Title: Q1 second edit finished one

Question 1. How have you subverted or conformed to genre conventions within your production? In our short film, we have conformed to many conventions within the genre of horror. The short films playing now are both short films made by students like me.
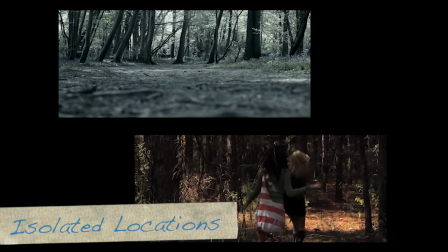0:14 As you can see, they're both filmed in isolated locations, making it more scary for the audience because there's no way out.
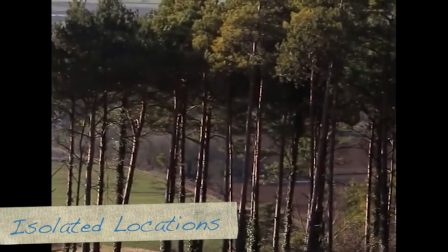0:22 Here you can see we have done the same within our short film because it's filmed in an isolated location,
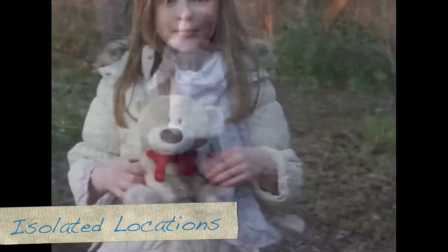0:28 therefore we've conformed to the common conventions within our genre of horror.
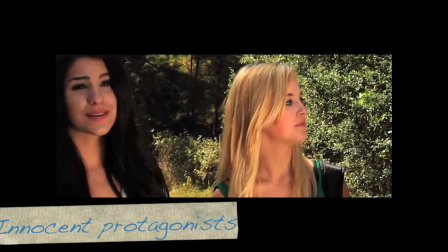0:33 In this clip of the short film Stay Out of the Woods, you can see there is two innocent looking protagonists.
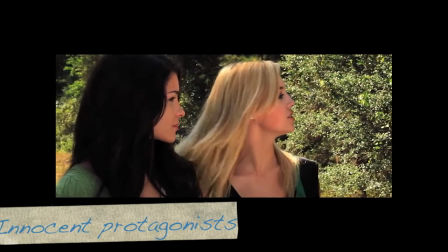0:40 Now this is really common within the genre of horror, to have really innocent protagonists, victims. It makes it easier to sympathise for them and feel sorry for them.
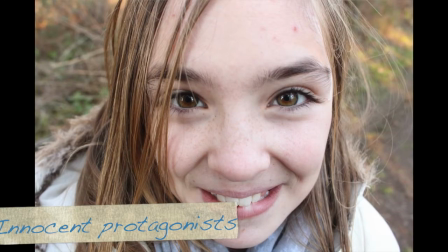0:51 We've done this within our short film because we've used a young girl, which is our innocent protagonist, but we've also emphasised this by our use of props, as she's got a teddy bear in her hand, which makes her look even more innocent in a way.
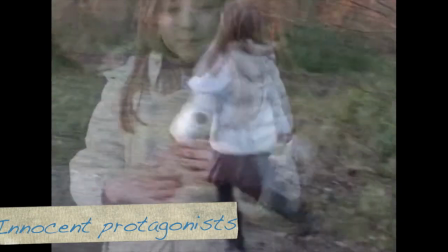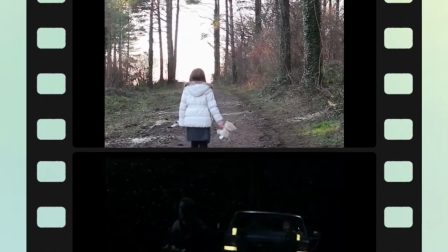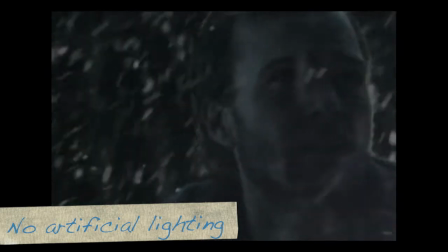1:14 Throughout this short film, you can see that they have used no artificial lighting within their product. We also haven't used any superficial light within our short film, meaning that
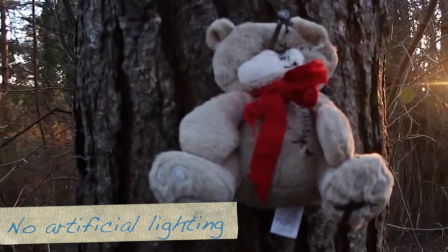1:29 the audience very much feels like they're in the position of the character because we've used lots of point of view shots as well. So the point of view shots and the use of no superficial lighting means that it looks so realistic, so the audience is more likely to connect with the scene and to feel scared. This is enhanced by the use of handheld camera work, making it seem like you're really there.
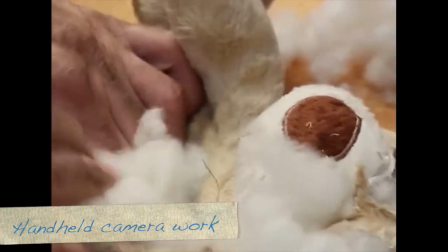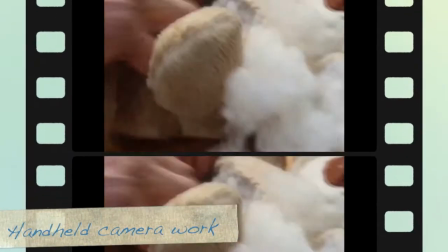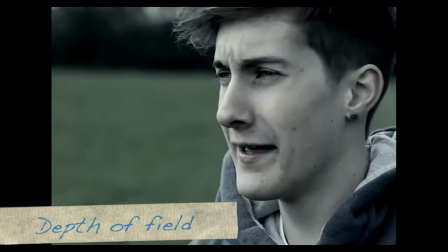Also conform to other common genre conventions, such as using depth within the shot,
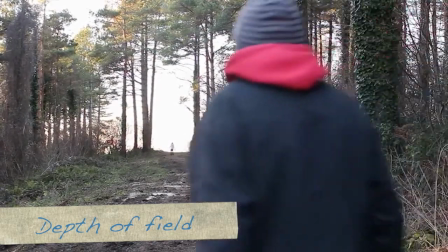2:22 so you can't see exactly what's going on, so it creates more fear for the audience, like they can't see exactly what's going on. Generally, we have decided to advertise our short film as a horror. However, since we've done extended research into genre theories and conventions of genre, we've decided that it is up to interpretation. I think our short film is a psychological thriller. This can be connected with Orwell's theory of Markov genres,
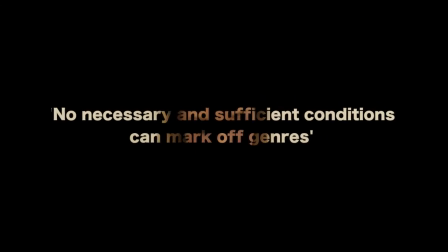2:51 meaning that no necessary and sufficient conditions can mark off genres. Basically, there's no set genre. We've got things. I think mine is a psychological horror because it's a twist in it and it's got slightly crude in a way, and can also be connected with Stam's theory.
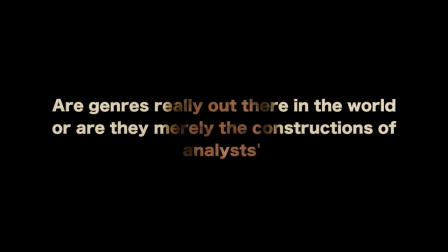3:10 He says, are genres really out there in the world, or are they merely the constructions of analysts? This is basically saying that genres are completely different to everyone. Because I've now done more research into genre theories, I now believe that our short film is a horror. This can be based on our ancillary tasks as well, as I have made my poster look really dark and it's set, and there's a background of the woods, so there's the isolation in there. And my magazine review is also really dark, and you can see pictures of the woods and the man and the bear,
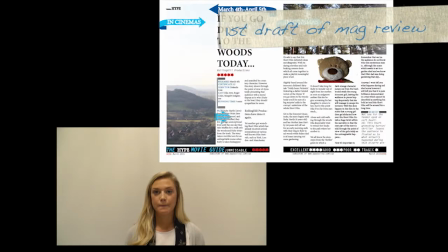3:45 so it makes it seem like, from a first glance, you'd think it was horror,
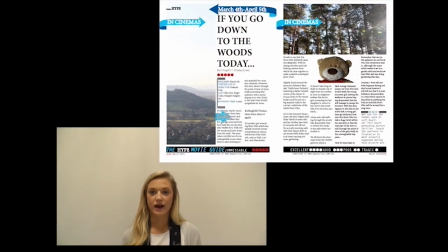3:50 just purely because of my ancillary tasks and the general storyline of the short film.